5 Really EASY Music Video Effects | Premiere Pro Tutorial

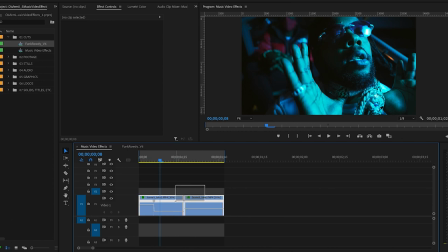So now I'm going to duplicate these 2 clips on the layer above. To do that, I'm going to highlight both, hold down Option, which I believe is Alt on a PC, drag these 2 clips up, which makes a duplicate on the layer above.
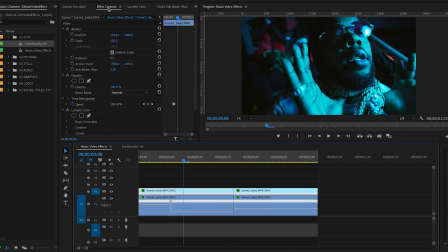And then on these top layer clips, I'm gonna select them, go into my effect controls, bring the opacity down to about 50, and then I'm gonna go into my scale under motion and scale it up just a little bit.
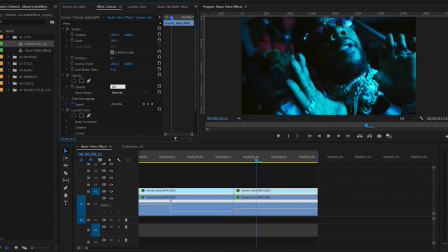And then I'm gonna go over to my second clip here and do the same thing, except I'm gonna bring it out even more. So you'll see, which is why I made that cut, so that it kind of pops out a little bit more. And you can do this sort of cut and movement on a beat or on a drop.
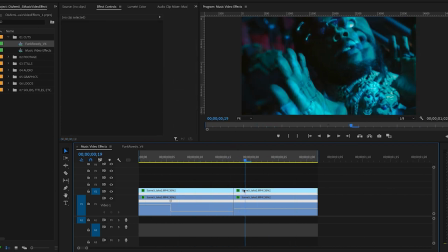And then we want to add that sort of 3D color that you saw earlier.
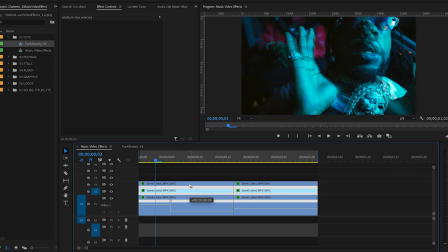So I'm going to highlight both of these clips, Do the same thing and duplicate them by holding down Option and dragging it to the track above. Then you'll go ahead and select one of your clips and change your opacity mode to color.
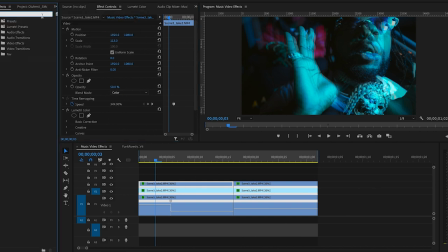So once you do that, you're going to go into your effects panel. And if you don't see your effects panel, you'll go into Window and you can select effects right here. And you'll go ahead and type in Emboss. And you'll drag that onto your top clip. And then under your effects controls, you'll be able to kind of manipulate this.
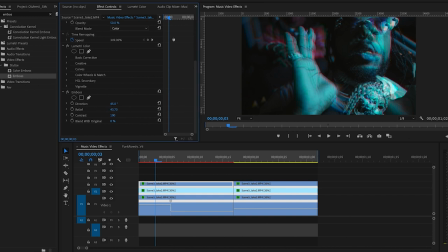So first thing I'll do is drag up my relief, which you'll start to see brings out that red color. And then you can play around with this however you like. You can change the direction of it.
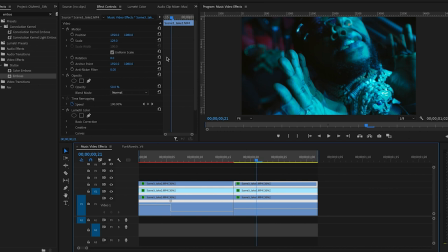Then I'll go over to my second clip, which I want the same look on. Go ahead, change my opacity to color. And then I can go ahead and add the emboss effect, but I'm actually just going to copy it from the other clip.
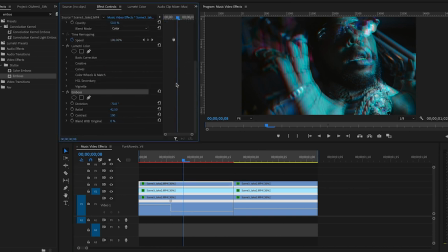So I'm going to highlight it, go over to emboss, click it, Command C to copy, go over to my other clip, click it, go into my effect controls, and Command V to paste.
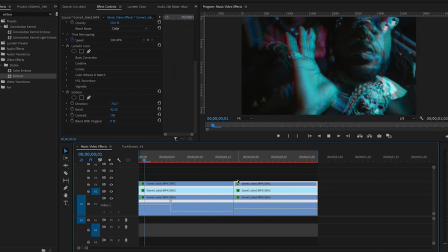And so then we get this really cool looking effect. Next up, we have directional blur.
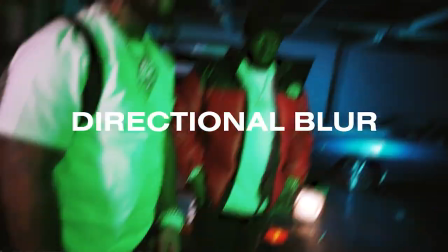This effect is great if you want to add some
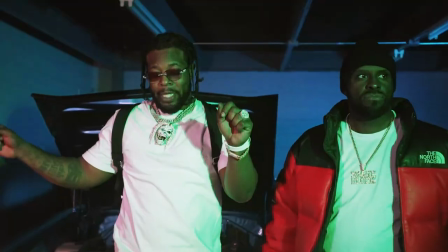movement or basically create a visual version of like a beat, and it's super easy to do.
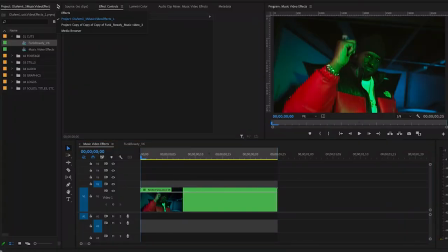So I'm gonna show you how to do it. What you're gonna wanna do is go over to your effects panel and type in directional blur, drag them onto your clip, and then you're gonna add keyframes. So I'm gonna figure out where I want these moments to hit.
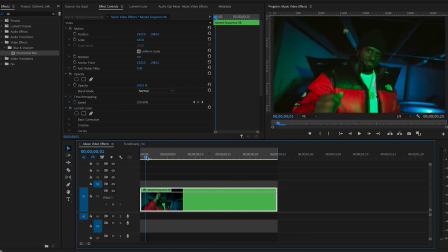So I'll go ahead and skim through it. And I think we'll do one as his hand's coming down. So I'll go ahead and add two keyframes under directional blur for direction and blur length.
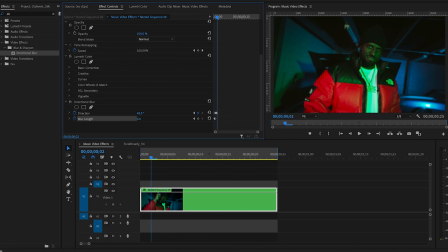I'll go forward one frame and then drag out the direction and the blur length till I see fit. Then I'll go ahead maybe two more frames and then bring this back down to zero.
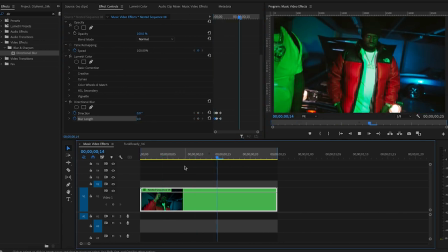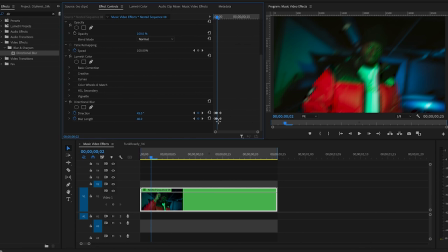And actually, I kind of want to drag it out a little bit longer. So you'll see that just adds some cool movement. And I'll do one maybe right here.
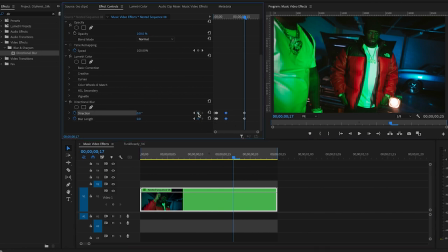So I'll go ahead and add two more keyframes at zero because we want it to come in. Then I'll move ahead a frame and bring up that blur length.
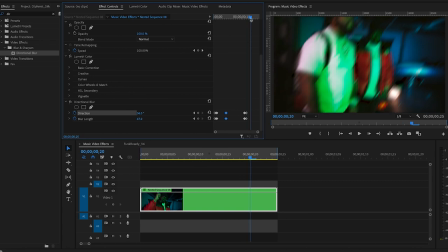And I can change the direction around too. Move my cursor a few more frames and bring this back down to zero.
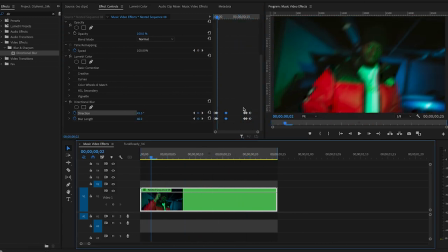That should look pretty good. Actually, we'll have it extend out a little bit longer. So this is great to do on beats, but overall it just looks cool and adds a little bit more dimension to your edit.
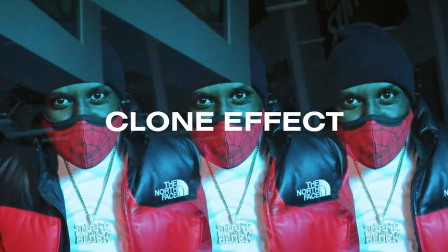Next up, we have this clone effect, which is also really, really simple to do.
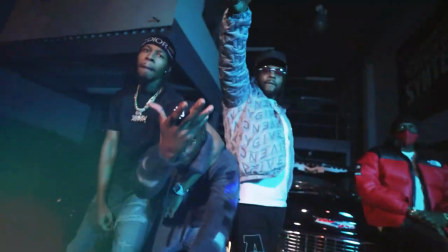Just requires changing some positioning and some blending. Just a heads up, this will only work with dark scenes.
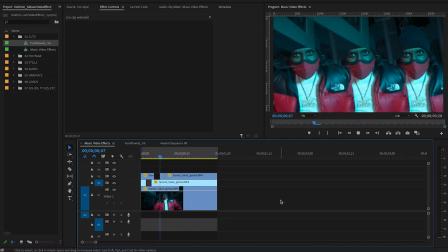Just to keep in mind when you're applying this effect.